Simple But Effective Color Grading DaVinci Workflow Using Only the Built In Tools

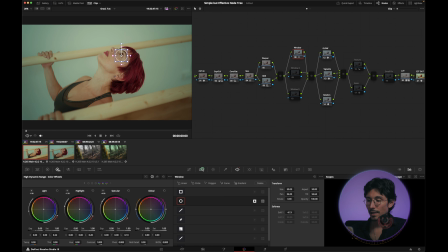8:12 Okay, and if you go to slice to cyan, and you can see what parts of the cyan, you can increase the saturation if you want to increase that part. And the reason I created a mask around the eye is because these would also get affected and it would become too extreme in my opinion.
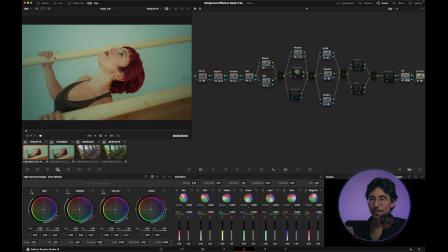8:35 You could also create over here, if you really wanted to, a window around a subject if you want to enhance a BR feature, but in my opinion that's quite fine. Alright, next, texture. Most of the time I just add a bit of saturation if required.
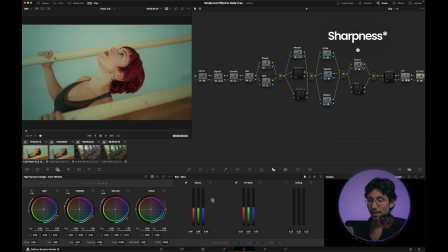8:54 Like in this case it was 50, I just lower it to 48. If you just go overboard it looks too digital in my opinion, I just don't like it. And the last one is grain, which is great in this kind of project.
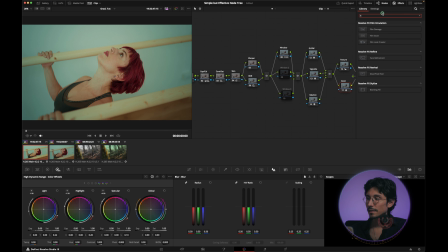9:09 Yeah, I just use a film grain built in Davinci Resolve, and I'm just changing to 35. And if you just zoom in, you can play around with the settings to get your desired result, okay?
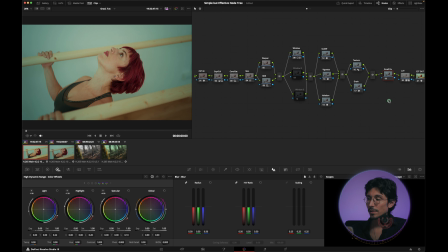9:25 And the last node is a serial node, this one, and I call it small fix. And I use it to just make to tweak some stuff a little bit. And I prefer to place it before the LUT and before the CST out,
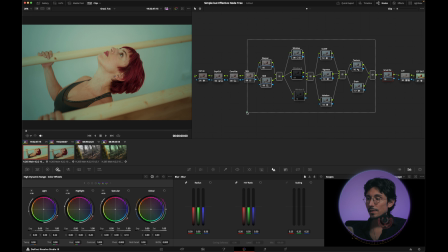9:40 because I don't want to affect all these nodes over here. For example, if I were to, let's do something drastic.
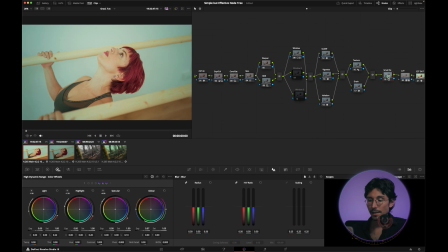9:51 Okay, exposure like that and saturation like that, okay? If I were to swap and place this one over here, it will be completely different.
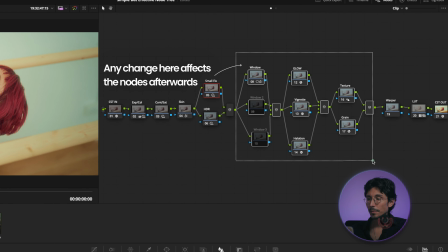10:01 And the reason for that is because this one is feeding information to all this one over here as well.
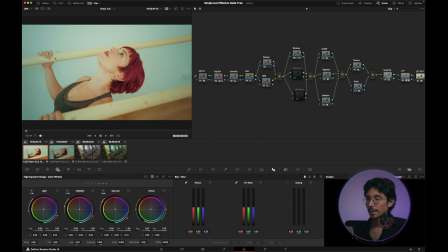10:09 Okay, so let's place it back. Yeah. And in this scenario, we're just affecting the LUT. Would I change something over here? Not really. I'm personally just very much pleased with it.
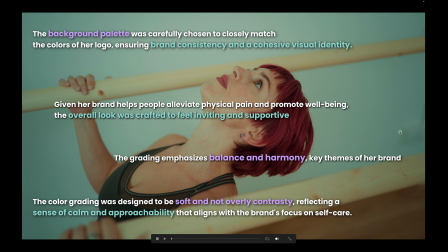10:24 And she was going for something very soft, but of course a bit of contrast, but not too much. And in my opinion, that's really good. It looks really good. So feel free to write down in the comments if you got any question, and like and subscribe for more tutorials. And that's about it. So thanks for watching. See ya.